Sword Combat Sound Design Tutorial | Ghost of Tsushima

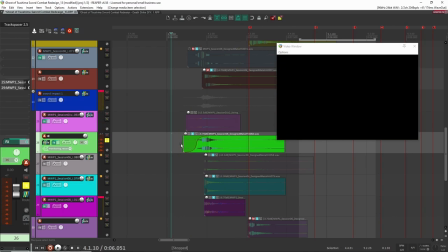3:51 So that's the first layer. next one here we have some some sword sounds so the way i created this was actually just scraping two knives together and then also i also had a knife impact so i had like knives hitting knives together and then so that's what i did so i scraped them
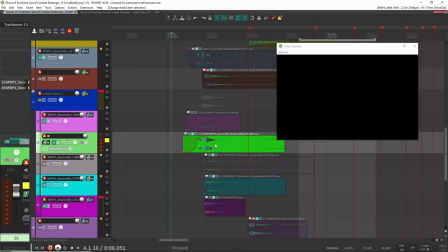4:08 that was like one recording and then the impact and that was the other recording and put them together and that's how i got this so this is like
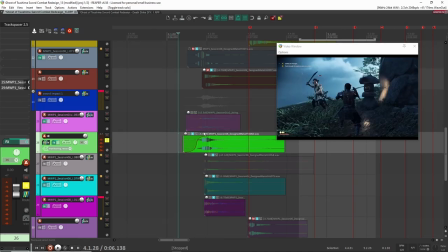4:14 it's kind of a design design sound already uh but i just kind of stuck it in here because it felt kind of nice so together so you
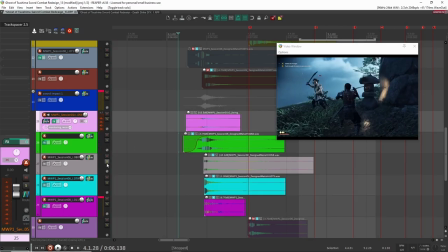4:25 get the whoosh and then you get the metal uh scrape impact and then i i just wanted to emphasize it quite
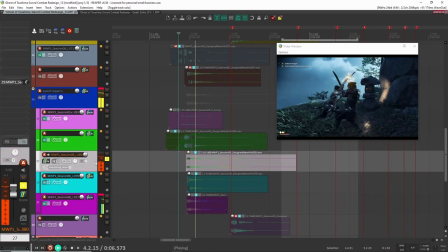4:30 a bit more so here i have some other metal sounds so again this is emphasizing
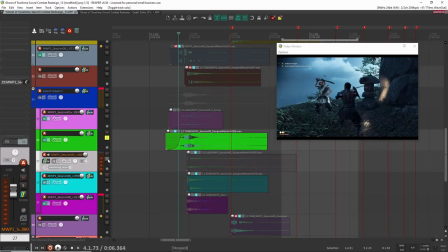4:35 a bit uh lower frequencies lower pitch together right so you get you get a fuller sound with that and then you also have this one here.
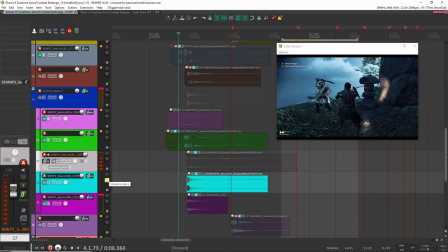4:46 This is more of a, uh, it's, it's a, I guess I'm more of a blunt sound.
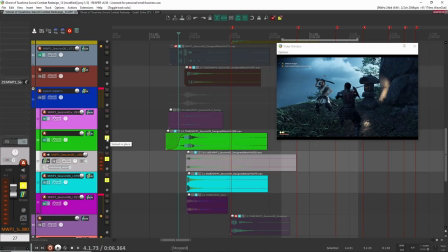4:51 So you get the, the sound of, of the, like you're hitting a metal, something that's, that's a bit harder and more blunt, right? So it just helps that again, you're kind of filling out the frequencies of the sound help filling out. Um, it makes the sound feel bigger.
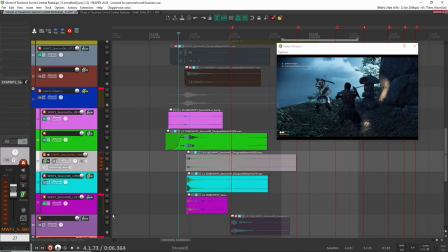5:08 And then the last element here, and this one's kind of optional. It is a, uh, an impact sound, like a kick type of sound.
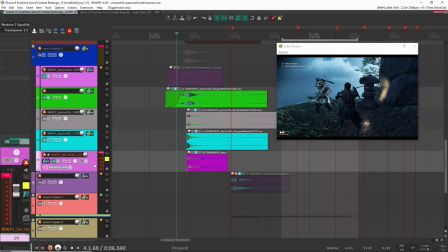5:16 So let's have a listen here.
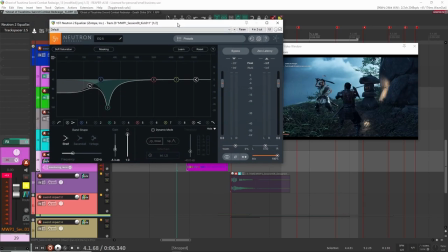5:20 So you can see here, let's look at some of the processing I did on this. So I did some tweaking here because of probably some resonant peaks here.
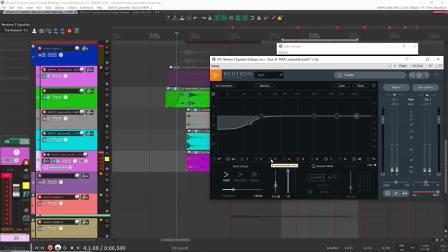5:27 Let's have a listen. Yeah, you can hear there's like this peak right at around 300. If I take it off, you don't hear it. Right, and then I just reduced some of the bass because it was probably a bit too bassy.
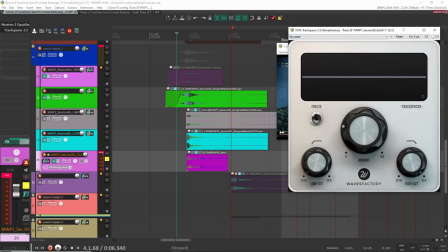5:41 Again here, putting track spacers so that it doesn't clash with any of the other layers.
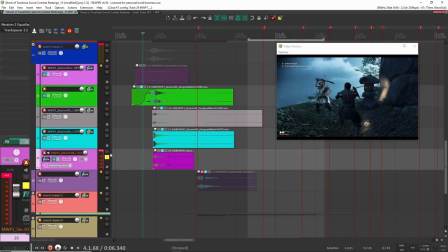5:45 No masking going on. and then that's pretty much it. So this layer, I actually created this using a technique that I like to use to create new sound effects. I'll link it up in the cards above, but basically I create a whole bunch of weird sounds and then I go in, chop them up, and then I basically created a kick out of this.
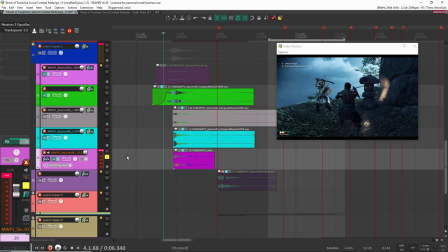6:03 Well, a kick. I say it's a kick. It's like the same idea. I'm pitching down the sound really fast so you get kind of this impact sound and then I process it and stuff like that. Anyways, I'll put a like for the video if you're interested to see how I created this, but this is it here.
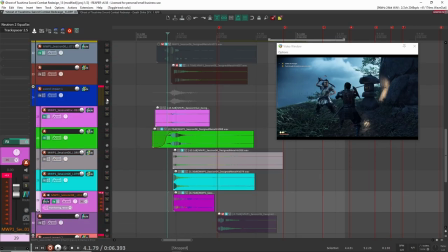6:16 it almost doesn't feel like it fits in the video like in in in the in the scene here but if you so if you take it off
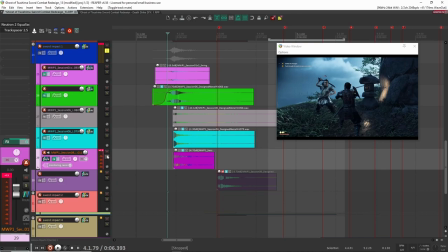6:22 let's have a listen with it off and then i'll put it back on so we can hear the difference so that sounds okay it sounds it
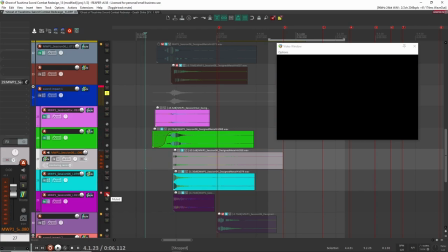6:30 sounds fine but you're just missing the weight of the impact of the of the hit so with this on now right you really get that weight and that that that just helps to make it punch you in the chest and makes it just sound so much better so that's what that is doing
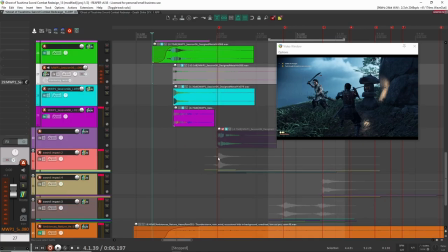6:43 there. And I did that for pretty much every time there was a sword hit or clang. All right. So that is that first sound.
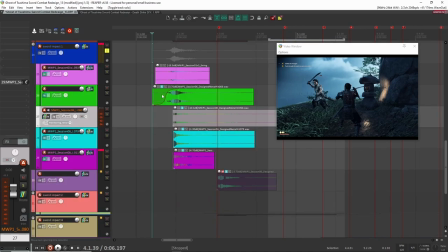6:50 And you can see, um, there's three elements that I like to use. Uh, there's the whoosh, there's the, the, the, the metal scrapes, the metal hits, and then the, the kick.
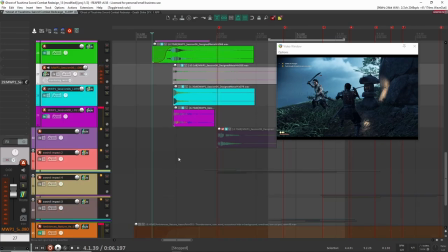6:58 So, sorry, like four elements, I guess you could say, right. And you're going to see this happening for all of these sword impact sounds.
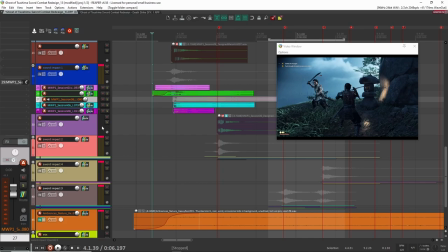7:03 So that's, that's the first one here. Next one I'm going to do is they're going to be the same thing. So let's have a listen into this one here.
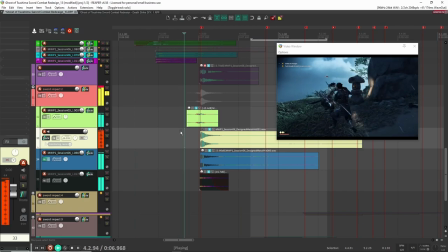7:09 So this is the second one, right? So again, I still want it to have something similar.
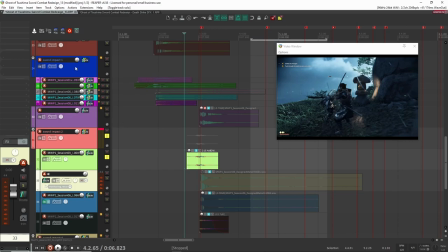7:17 So we'll see here, this. Again, another whoosh sound. It's probably something similar from the same recording session that I did for the previous one.
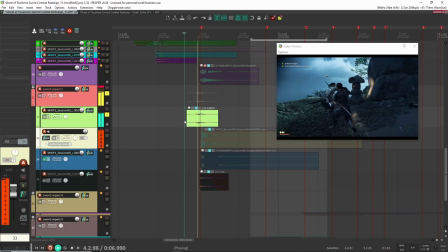7:25 So it's just so there's that kind of continuity and sound, if you will. So there's that whoosh, and then here I have the metal impact.
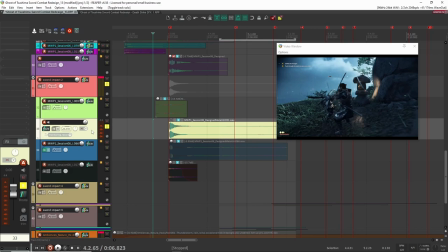7:34 Again, that's more high-frequency content right there. Sounds good.
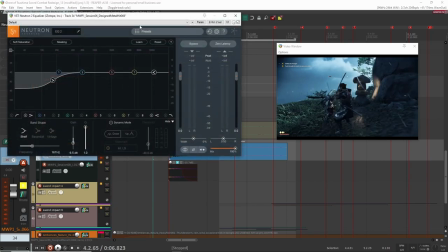7:41 This one's more mid, and you can see here I did have an EQ. Let's see what I'm doing. Yeah, so I'm just kind of reducing a bit of the lows here.
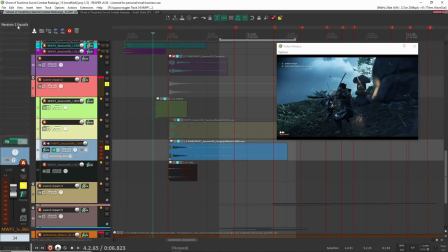7:47 So if I take it off, right, you have that sub bass, and I didn't really need it there because I knew I was going to add some sort of kick after that. So that's why I took it off from here.
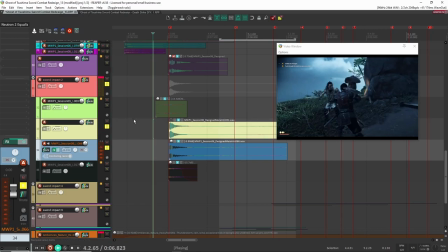7:57 So now with these two, and then with the whoosh.
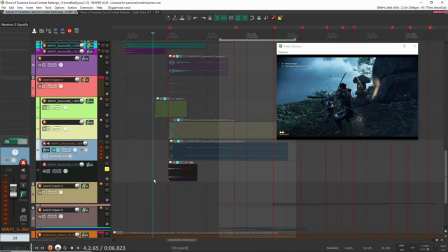8:04 Right, and then finally, the last element here is going to be our kick. Right, so that's the sound here.
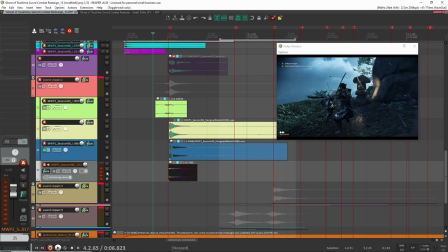8:14 again it sounds kind of extreme you don't need it technically i'm saying need it you don't need it you could use some other kind of sub element here or some other cake or punch or impact sound here but i find that these have been uh like these work really well at least i
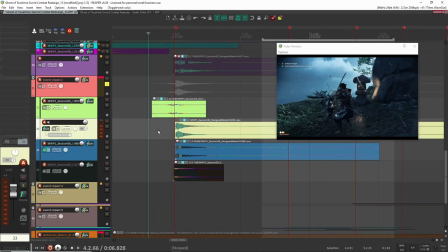8:27 like them i like the style of them um but again you could definitely experiment and try to replace it with different different
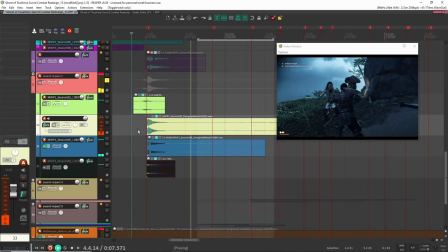8:33 like impact sounds here so all together now we have this again you can see here similar elements here. You have your whoosh, two metal hits to fill out the frequencies of the metal. This one's more pitched down. And then, of course, you have your hit down here.
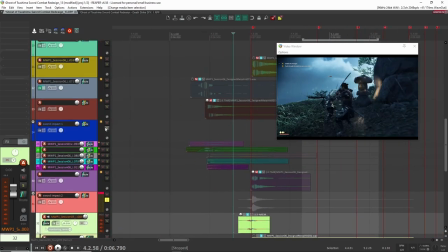8:47 Right? So now together with these two,
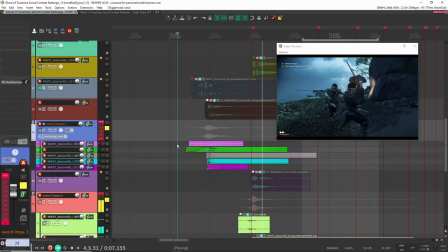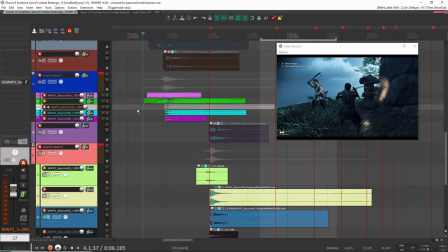8:54 right, you have these different pitches, different frequencies being accentuated, especially here. It's a bit lower. Then the second one here is going to be higher. Right? You don't want it to sound the same.
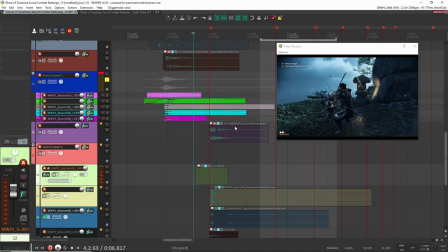9:05 So that's, you can hear it, obviously, and you can tell because I'm using different samples here.
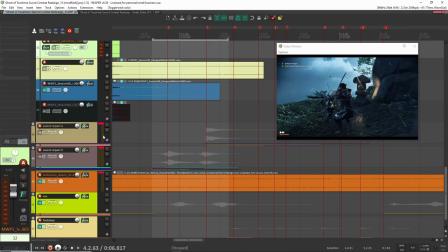9:10 So, all right, let's move on to now the next impact sounds here, which is down here.
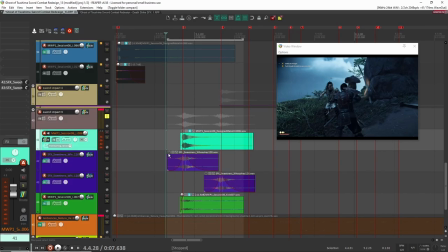9:17 All right, so let's have a listen to this one here. So this one, I started to kind of change up a bit. So let's have a listen to what I have here.
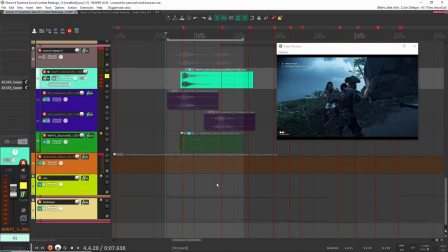9:27 So I'm pretty sure there's some other... I feel like there's missing a sound like right when it hits here.
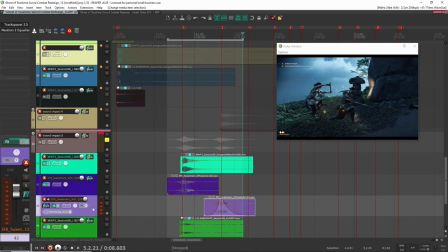9:33 Okay, it's because this here is part of the fourth one. So I'm going to actually move this up into this fourth folder here.
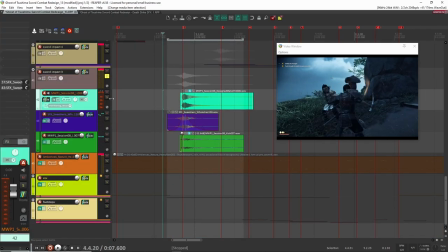9:38 There we go. All right. So that's the sound. Let's have a listen to these layers here. Again, this is a design metal hit. Again, these are just swords that I took together, layered them up, pitched them down differently. And so they're just a bit basically stacked different sword impact sounds. Sorry, by sword, I mean knives.
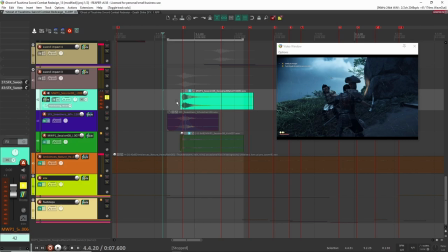9:57 So I just recorded a bunch of different knives at my house, layered them, pitched them, and put them together. Sounds like this. So that's a cool sword sound. Then here, I did something different. Instead of having a whoosh, I actually, or sorry, like a swing sound from like swinging stuff in front of my microphone, I actually used a whoosh.
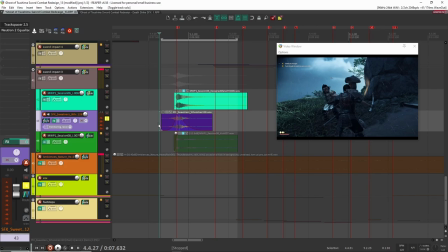10:16 So the reason I did that, or at least my thought behind it originally when I was doing the redesign is that because now we're switching to the main character attacking, I wanted to have a different feel for the sound. I wanted to have a sound that was more aggressive, more powerful. So that's why I'm using a whoosh. It's a bit fuller and a bit more aggressive.
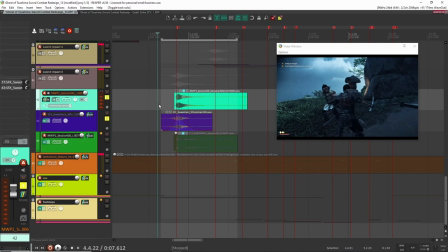10:35 At least that was my idea behind it. I'm not sure if it came across that way, But yeah, that's how what I was doing here.
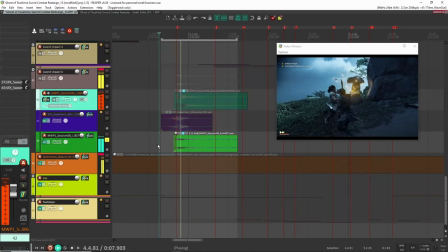10:42 So that's that right there. And then the last here, that's the last layer. Again, yeah, that kick, that just kind of fills out the low end.
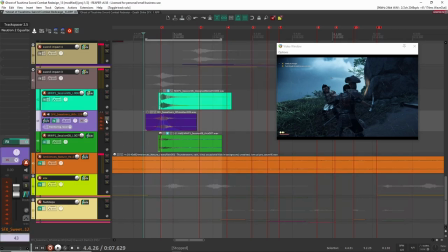10:50 If we look at processing for this one here,
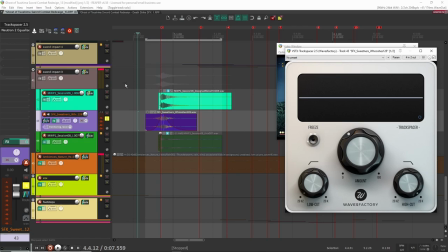10:55 I have some track spacer and it's probably being, I'm probably using this layer here to cut through here, or actually it might be both of them, to go into here so that as soon as the impact hits, it ducts this whoosh sound because I just don't need it at that point.
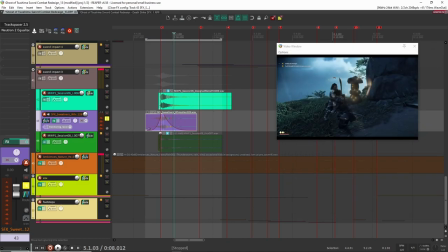11:10 It's really, the whoosh is really there just to accentuate like the, going into the sword impact.
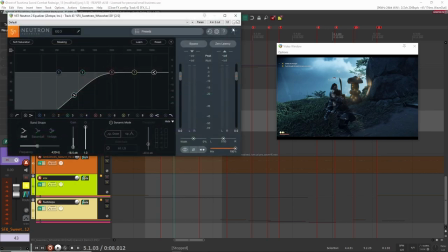11:15 And then here, yeah, so I cut out a lot of the low. So if I take that out,
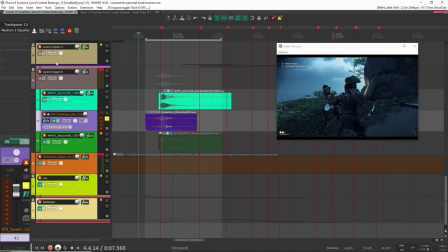11:22 it's really low. I really just needed that top swoosh portion. So all together now. So that's impact number three.
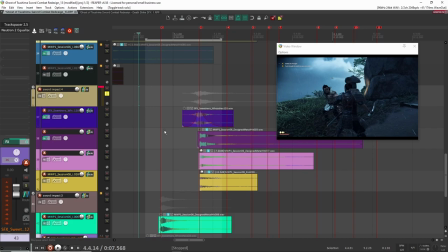11:32 That's from the main character. And then let's go into impact number four here.
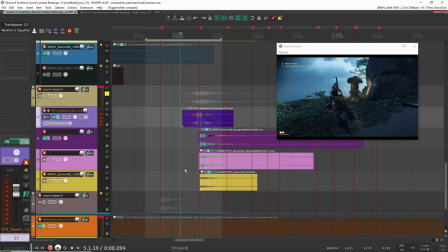11:38 Here we go. All right, so here again, I use the same whoosh sound. Because again, like I said before, I want to make the character have a different kind of power to it.
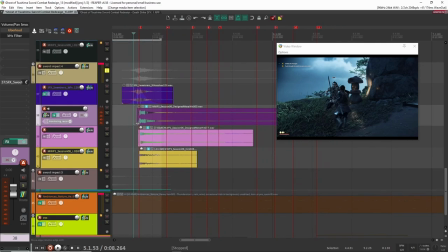11:51 So same processing is going on on this whoosh. But here, I use something a bit different, which was I recorded some metal, again, knife sound.
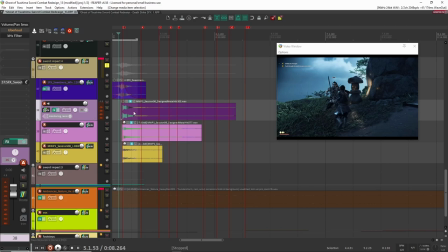11:59 But this time, I wanted to use some that were ringing a lot.